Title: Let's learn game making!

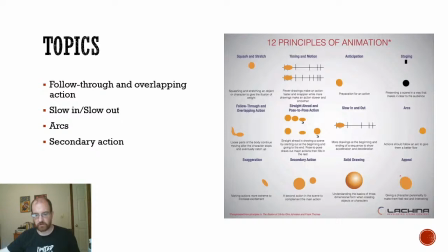545s
You know, like Steam is shut off and all that other stuff. So, but we'll see how everything works out.
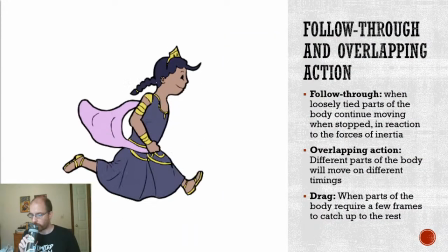553s
So the first one that we're going to talk about is follow through and overlapping action.
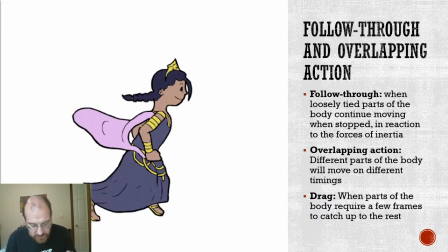560s
And those two things are paired because they're very closely associated.
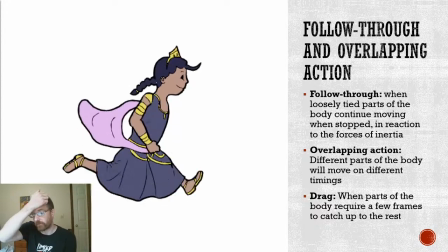567s
So basically, this is another of the principles that deals with the idea of the physical reality, or trying to establish a physical reality to your character, to your animation, whatever it is.
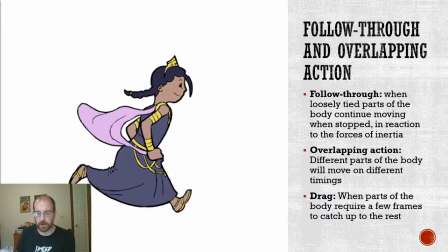583s
So follow through is that if there are any loosely tied parts of the body, so think of clothing, capes,
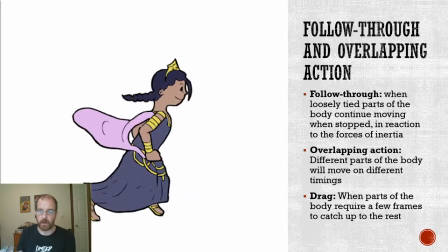594s
dresses, hair, you know, anything like that. If there's anything that's like loosely connected,
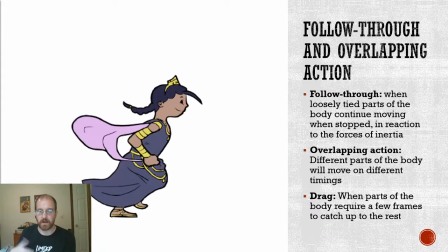600s
you know, it will continue moving when the body stops, or it will move
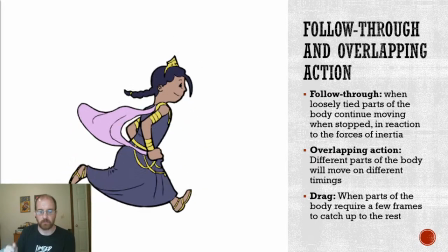608s
behind the rest of the body. So it'll like, you know, react to the rest of the body in reaction to the forces of inertia.
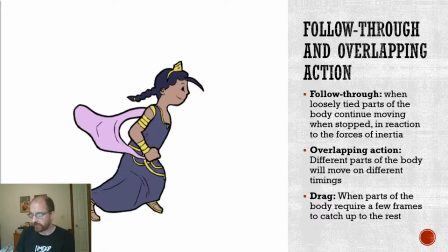616s
So this is the princess from our Little Nemo game,
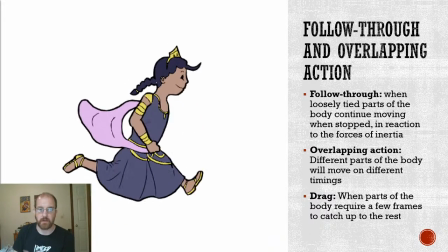620s
and she is a very follow-through heavy character because she has a dress. She has this like shawl that we actually started using once we figured out like,
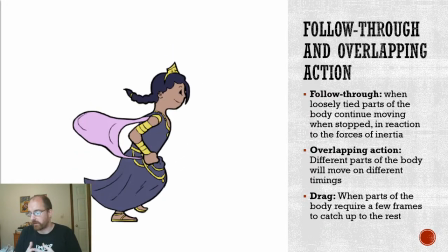632s
okay, this thing is going to follow through in a lot of potentially interesting ways. We started playing with it and used it almost like as a means for her to like control her magic power,
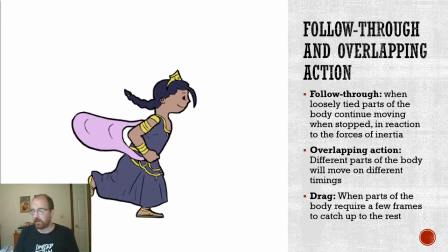643s
because she's like going to be our spellcaster which in our game really means that she has projectiles,
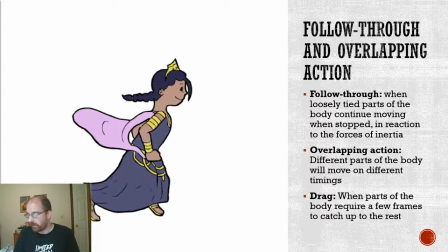650s
whereas other characters don't. So, you know, that has followed through. Her hair has followed through. But basically, it's like stuff that follows behind her other movements.
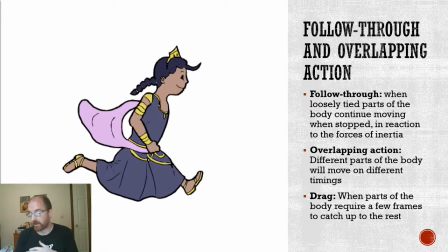666s
So then you also have this sense of overlapping action. Now, overlapping action is also very similar to another principle we're going to talk about later called secondary action.
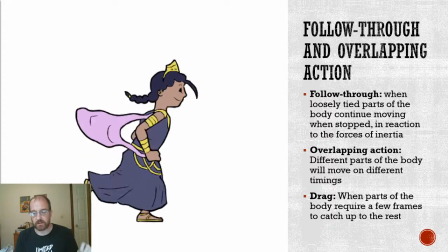674s
What makes overlapping action distinct is that it is different parts of the body will move on different timings,
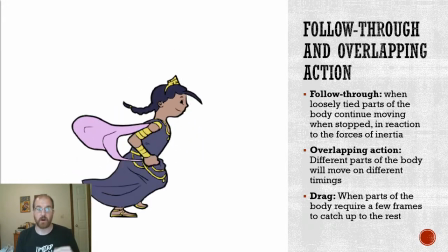681s
and this is based largely on, again, physical reaction.
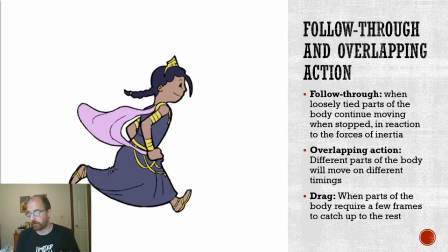686s
So what I mean by that is, you know, if you see the princess running, her braid will flop behind on the timing.
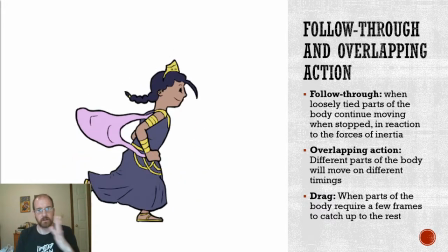698s
So it's not that it's using like, you know, keyframes shifted over, though you could do that.
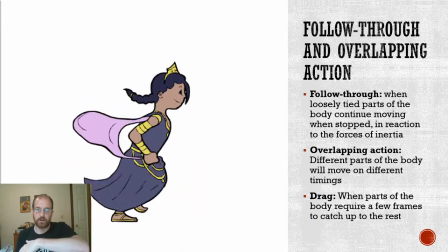705s
It's that, you know, if she's going up,
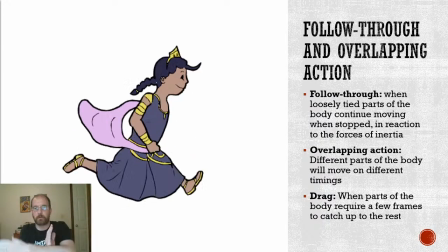709s
her braid will go up, or her braid will go down, and then she will, you know, when she comes down in the run, the braid might still be going up because it is still reacting to the earlier force.
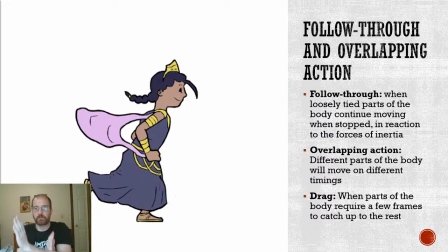722s
And it's not until she's well into her down part of her run that the braid will follow through. So there's like a delay on stuff, you know, physically following through, and that,
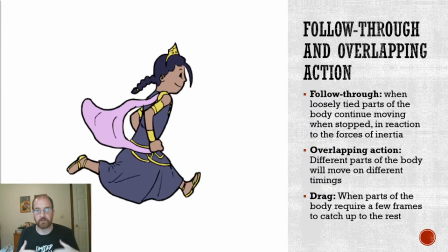737s
you know, that produces, again, like a sense of physical reality. And then drag, when parts of the body require a few frames to catch up to the rest. Again, the principle of this, so that's drag,
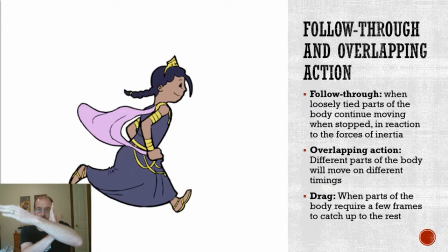749s
but, you know, also if the princess stopped and then her braid went like that, you know, that would be drag.
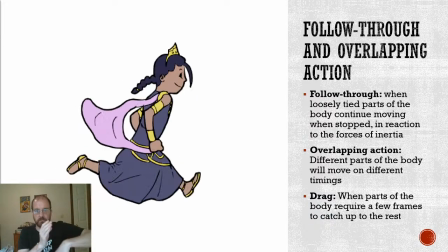757s
You know, it'd be like it slowing down and coming to a stop.
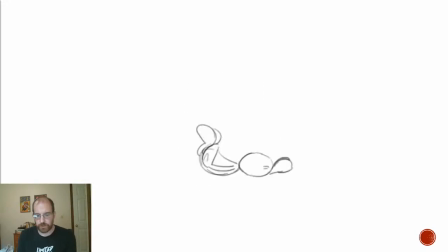762s
So, I want you to tell me a little about what you see here. First question here is, what the body do you suppose is creating the force here? What is the main, like, what is the thing moving in this scene?
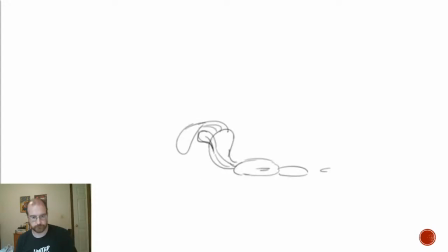781s
Like, what part of the body is the main driver of this movement?